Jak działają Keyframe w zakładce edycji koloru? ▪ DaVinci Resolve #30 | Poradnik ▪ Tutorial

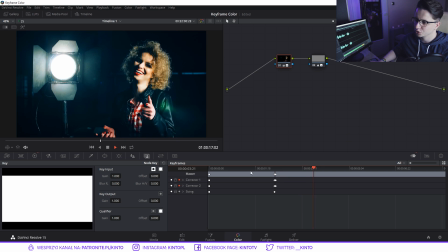8:09 Puszczę play, mam wyłączone i mam włączone i dzięki temu mam teraz jakby znacznie
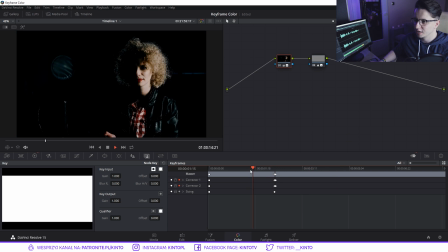8:14 fajniejszy efekt jak tego włączenia światła wzmocniony do tego, co było widać.
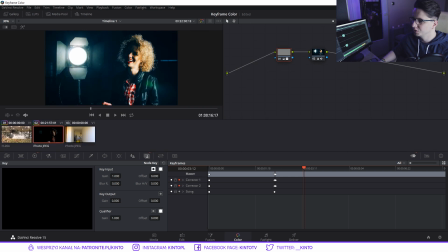8:20 Oprócz tego możemy sobie także robić te wszystkie keyframe'y, klatki kluczowe,
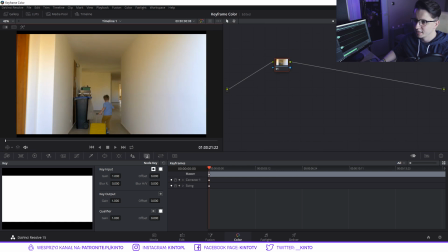8:27 które tutaj mamy, na przykład do śledzenia jakichś masek, czy do tak zwanego dynamic gradingu. Zobaczmy, tworzę sobie nowy node, to jest mój drugi, który sobie klikam, teraz tutaj animację.
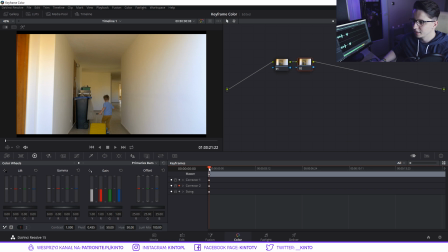8:40 Wchodzę sobie w korekcję kolorystyczną, no i teraz załóżmy, tu jest dość jasno, tu się ściemnia, więc załóżmy,
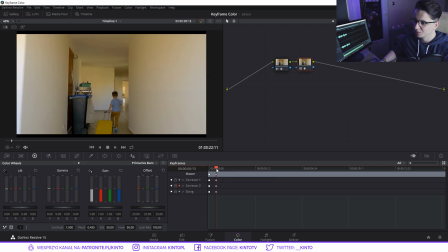8:48 że tutaj mi się podoba, daję sobie nowy dynamic keyframe, tutaj mi się już ściemniło,
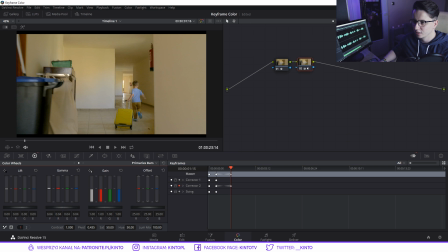8:54 więc teraz podniosę delikatnie jasność gamma, trochę gamma i trochę ściągnę sobie niebieskiego, znaczy dodam sobie niebieskiego trochę, aby większy tutaj jakiś balans kolorystyczny wprowadzić, aby tak to wyglądało.
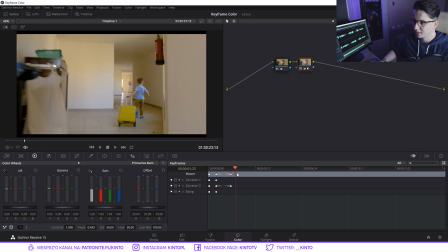9:11 Tutaj idzie, tutaj jest wprowadzony ten balans, znowu idzie i tu znowu się trochę ściemnia.
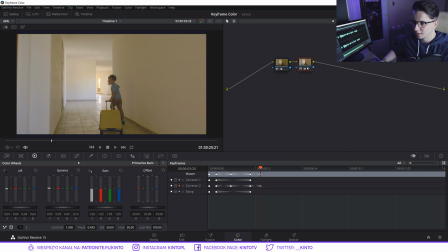9:17 Daję dynamiczny keyframe i w tym momencie jeszcze trochę podniosę gamę i cienie, delikatnie podnosząc kontrast.
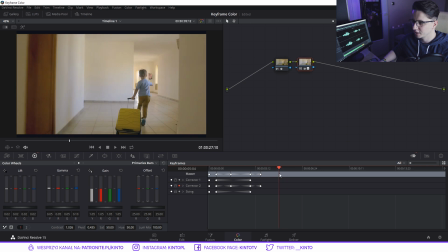9:26 Idę dalej, tutaj jest dość jasno, więc przed wyjściem tworzę nowy dynamic keyframe.
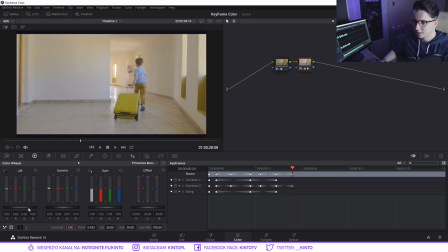9:32 Idę tutaj, ściągam kontrast na jedynkę, cienie zeruję. To też trochę ściągam i to też ściągam.
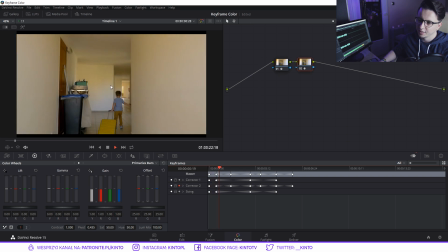9:41 Dzięki temu, jak widzicie, możemy zrobić tak zwany dynamic grading, że tutaj w trakcie trwania tego nagrania,
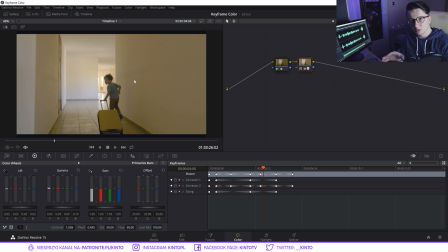9:47 bez żadnego cięcia, kolory nam się cały czas zmieniają.
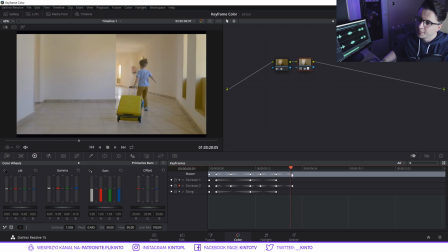9:52 Czyli dzięki temu możemy zrobić tak,
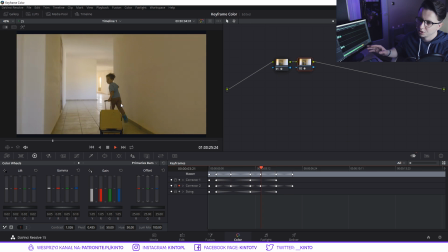9:55 że nie musimy ciąć tych klipów i robić te cięcia kolorystyczne takie dość ostre, tylko tutaj robimy już wewnątrz kadrowo
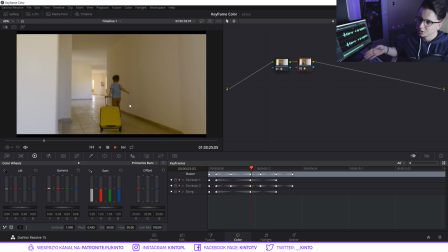10:03 korekcję kolorystyczną i dzięki temu będą mniejsze skoki, właśnie zmiany oświetlenia widoczne w nagraniu i będzie to ciekawie wyglądało.
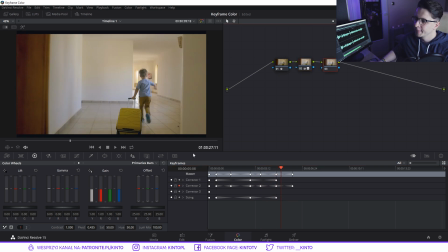10:11 Tak samo mogę stworzyć sobie nowy node, wyłączyć tutaj animację tego
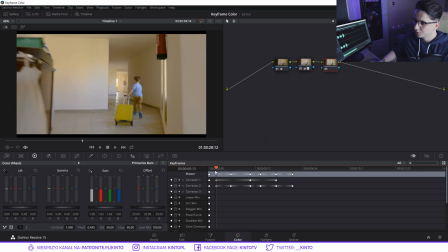10:16 i tutaj w Color Corrector możemy sobie zrobić coś takiego jak Circle,
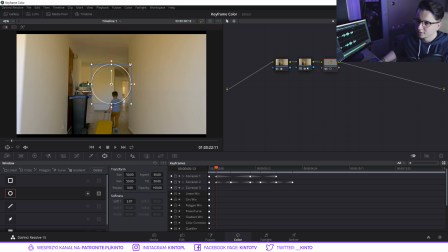10:23 czyli teraz, kiedy sobie stworzę jakieś nowe koło, na przykład tracking dobrze nie działa i chcę zmienić kolor walizki,
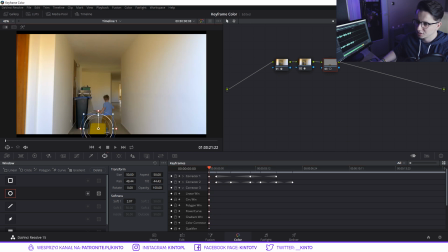10:32 no i muszę to ręcznie wykadrować. Idę na sam początek, gdzie jest ta walizka, łapię to, mogę za pomocą qualifiera złapać już kolor, ale pokażę w tym poradniku, jak działa sama maska. Daję sobie tutaj ikonkę nie na całość, tylko na samą właśnie
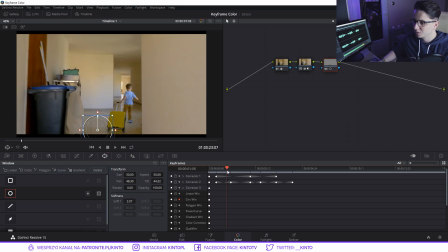10:50 animację tego window, no i idę sobie w prawo i przenoszę tutaj punkt.
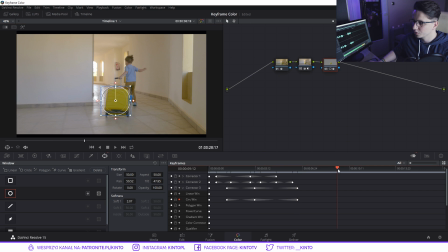10:56 Idę tutaj, przenoszę punkt. Idę tutaj, przenoszę punkt, idę trochę dalej, zwiększam go, mogę rotację zmienić,
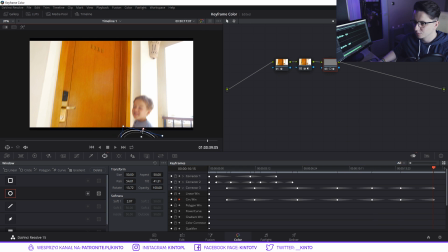11:09 przenoszę tutaj, no i tutaj już nie widzę, więc może on nam się schować.
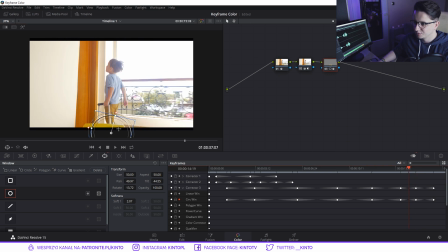11:16 Tutaj też jest niewidoczny, więc może się schować. No i teraz, jakby widzicie, w czasie mogę to korygować, tak aby zawsze mi qualifier tą walizkę łapał,
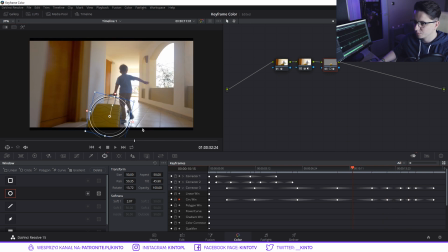11:28 no i w tych punktach mogę sobie zawsze potem środkowych poprawić,
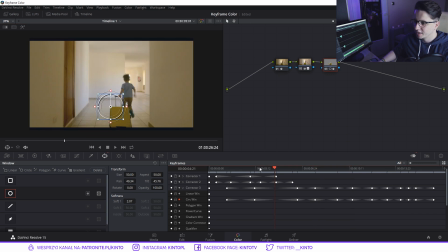11:32 aby na pewno zawsze maska łapała tą walizkę.